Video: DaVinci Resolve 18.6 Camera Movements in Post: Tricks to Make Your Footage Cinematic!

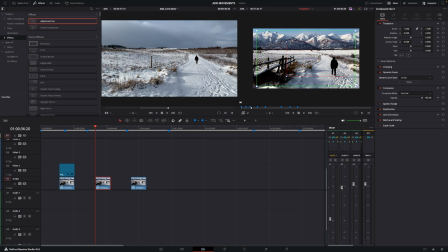4:05 And then I'm just going to make the start, which is the green, like that.
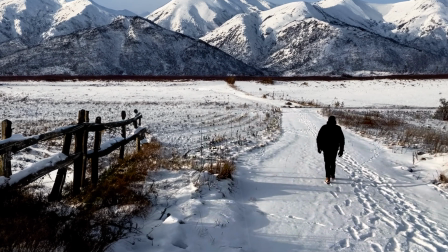4:12 So it's going to do a little zoom in like so, which is kind of cool.
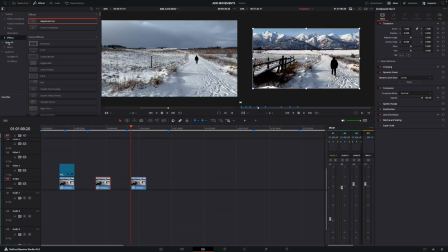4:18 Also, there is a plugin from Motion VFX. We can go into the Motion VFX in the effects here. I'm going to find it here. It is the M Camera Rig, and this is a free plugin. I'm just going to put it on, and now it has a in zoom and stuff like that.
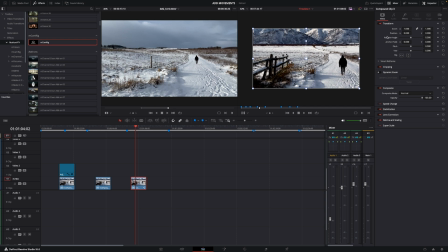4:36 Of course, like it is with Motion VFX, it has a lot of different options in the camera controls. We can change the zoom and the position and stuff like that. So if we just change stuff around, and you can use the keyframes to keyframe it the way you want it.
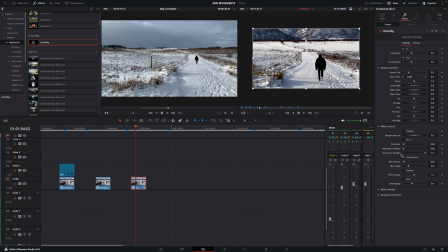4:55 We also have some effects control. We can take off the sharpening, and you can add in prism blur and stuff like that. Gaussian blur, you can take that off as well. There's a lot of things to play around with. And again, this is a free plugin for Motion VFX. There will be a link for Motion VFX down in the description below.
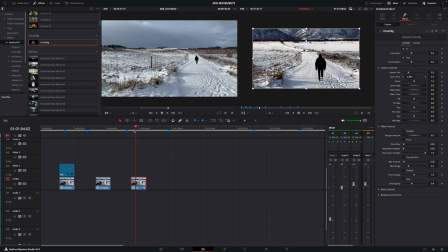5:14 Also, if you want to check out some of the other packs they have there, you can use that link. I'm going to get a little bit of kickback if you use the link. It's not going to cost you anything else. Just make me make more content. That's all. A pretty cool little thing where we can make movements like that.
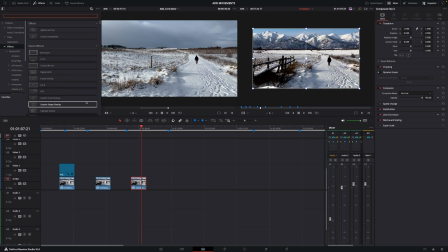5:29 And of course, if you don't want to download a plugin, of course, you can just go up to the Open Effects, right, the camera, and use the camera shake, and that's going to give this effect a handheld look,
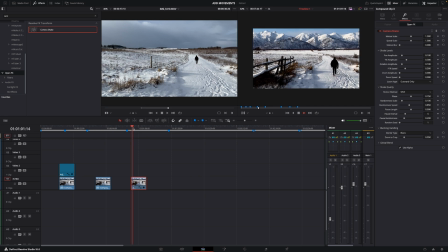5:45 which is also another way of adding in movement. Of course, if you just put it in default, it's going to look terrible. However, if we go into the inspector and we go up to the open effects, we can take the motion scale and bump that down quite a bit.
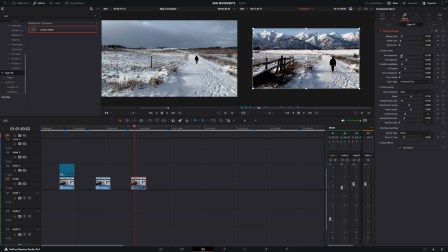6:00 The speed scale will do the exact same thing, and also the pan and tilt will drag that down just a little bit. Now we have something which is a little bit of movement, and of course you could bump this up if it's not enough for you.
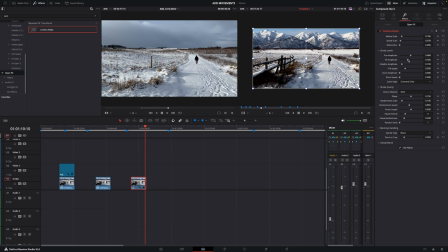6:16 So we have this little movement giving it the effect that it's a handheld shot,
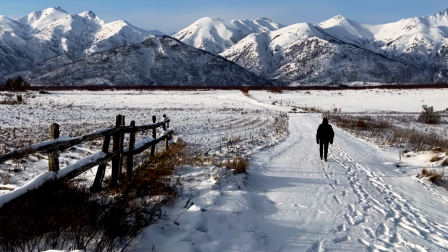6:25 which is also a cool technique. I've used this technique a lot of times before, and it's always giving a little bit of life into your image.
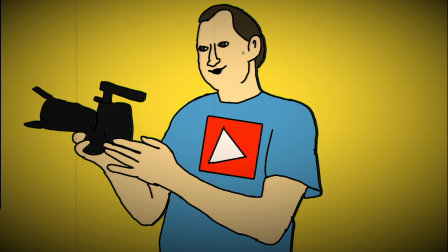6:34 Anyway, I do hope you found this little video useful. If you did, please hit that subscriber button, give the video a like, share it with your friends if you think it would help them out, and if you want to be notified every time there's a new video on this channel, please hit that bell icon down in the corner. Until next time, keep filming, keep learning, and keep sharing.